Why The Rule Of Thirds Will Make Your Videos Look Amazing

Do you know I've actually been putting this video off for a little while? I don't really know why. Why have I been putting this off? I don't know. There's no one there, by the way. I'm just talking to myself. It's purely for effect. Let's talk about the rule of thirds. Do you know what? I know exactly why I haven't done a video about the rule of thirds before. It's because there's loads of them out there already. But the problem with most of them is they're quite high in production value, quite complicated, lots of different locations, special effects and stuff, and that's great. But the rule of thirds is actually quite a simple concept, so it just needs explaining simply, so that's what I'm going to do. Now, if you've never heard of the rule of thirds before, I guarantee you will already know what it is because it's been in our social conscience for years, hundreds of years. Artists use it, photographers use it, TV producers, film producers, videographers, we all use the rule of thirds to the point where if an image doesn't follow the rule of thirds, to you, if you don't know what it is already, it just looks weird and you're not really sure why because we're so conditioned to seeing things according to the rule of thirds. Okay, let me explain what the rule of thirds is. Right now, you're looking at me in landscape view, long across the top, short down the side.
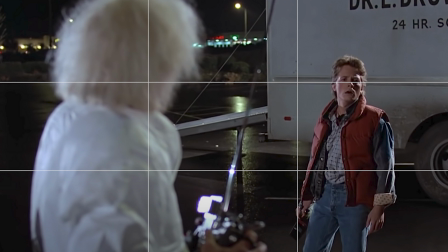71s
Now if I put the rule of thirds grid up on screen, you'll see that it splits the image up into 9 boxes with 2 horizontal lines and 2 vertical ones. Now the artist or the filmmaker will put the things that it wants the viewer to focus on across the
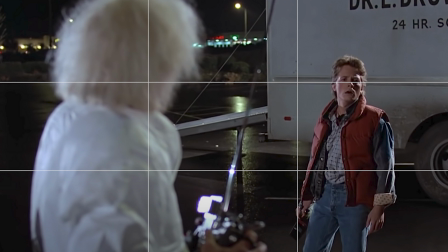88s
top line or in the crosshairs along the top every single time, unless there's a very specific reason why they're not doing that. So at the moment, in my image, you're looking at me right now, you're focused on me, so therefore I'm in the crosshairs on one side.
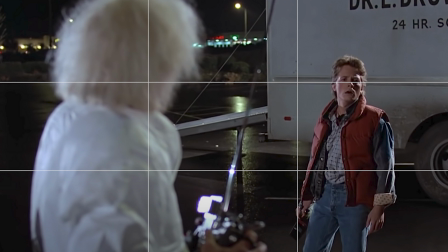103s
And the other thing that you might want to notice perhaps is my microphone, which is why that's in the crosshairs to my left or to your right. Now take a look at this painting. Uses the rule of thirds. The focus is on the aeroplane in the background and the guy in the foreground. This still from Back to the Future.
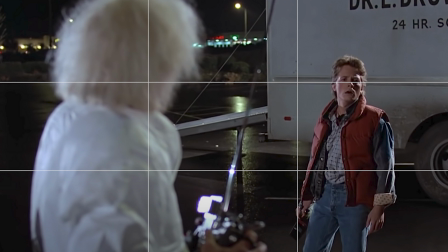121s
This is really clever because your focus is immediately on Marty McFly, even though he's in the background and Doc is in the foreground. But because he's in soft focus, it draws your eye towards Marty in the background, and you can see both the Doc and Marty are along that top line in the rule of thirds. So you can see it's everywhere, the rule of thirds, to the point where if it's different and someone doesn't follow that system, then it's going to look weird. As a video maker, you need to follow the rule of thirds too, so people are seeing an image that they're familiar with. So always have the point of focus across that top line, ideally in the crosshairs,
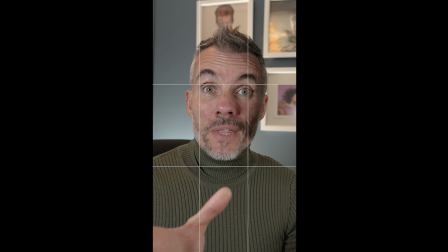157s
although perhaps if you're the only thing that you want people to focus on, then you want to be sort of somewhere in the middle, like that perhaps. And if we flip the image over, here we are in portrait, so short across the top, long down the side. The grid system still works too, so you want to be in the top line.
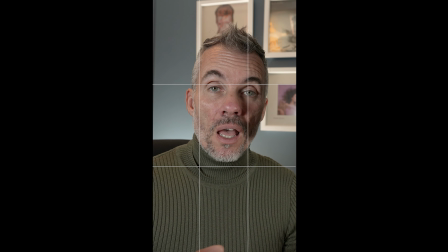174s
Can't really be in the crosshairs, that's a little bit tricky, but certainly along the top line. And again, it just frames the image in a way that people are more familiar with. Now let's go back to landscape, and maybe I'll put myself in a different position in the frame, and you can see how weird it looks.
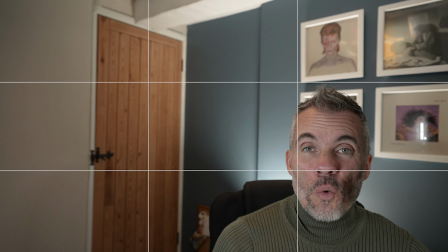189s
Let me just try that. Now that's weird, isn't it? Well, actually, it's not weird, because I'm still following the rule of thirds. I'm down here at the bottom in the crosshairs, so your attention is focused on me, but there's also some attention on that door behind me, isn't there?
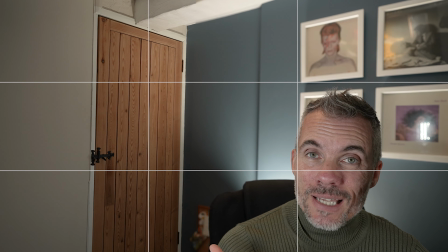208s
Now you might be expecting something to happen in that doorway, like someone to walk through at any point and give you a little bit of a scare.
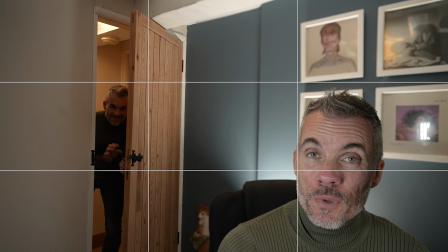218s
Now this is where the rule of thirds really works, because what's behind me, is called negative space.
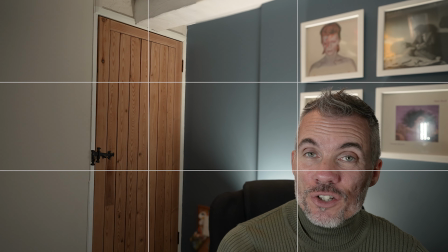224s
So the negative space draws your attention towards it, expecting something to happen. Clever, right? So there we are, that's how the rule of thirds works. Explained really simply, no special effects, well, or maybe one, couldn't help myself. Not really many special effects then, and I hope you understand how important it is and how every single image you take, every video you take needs to follow that little rule.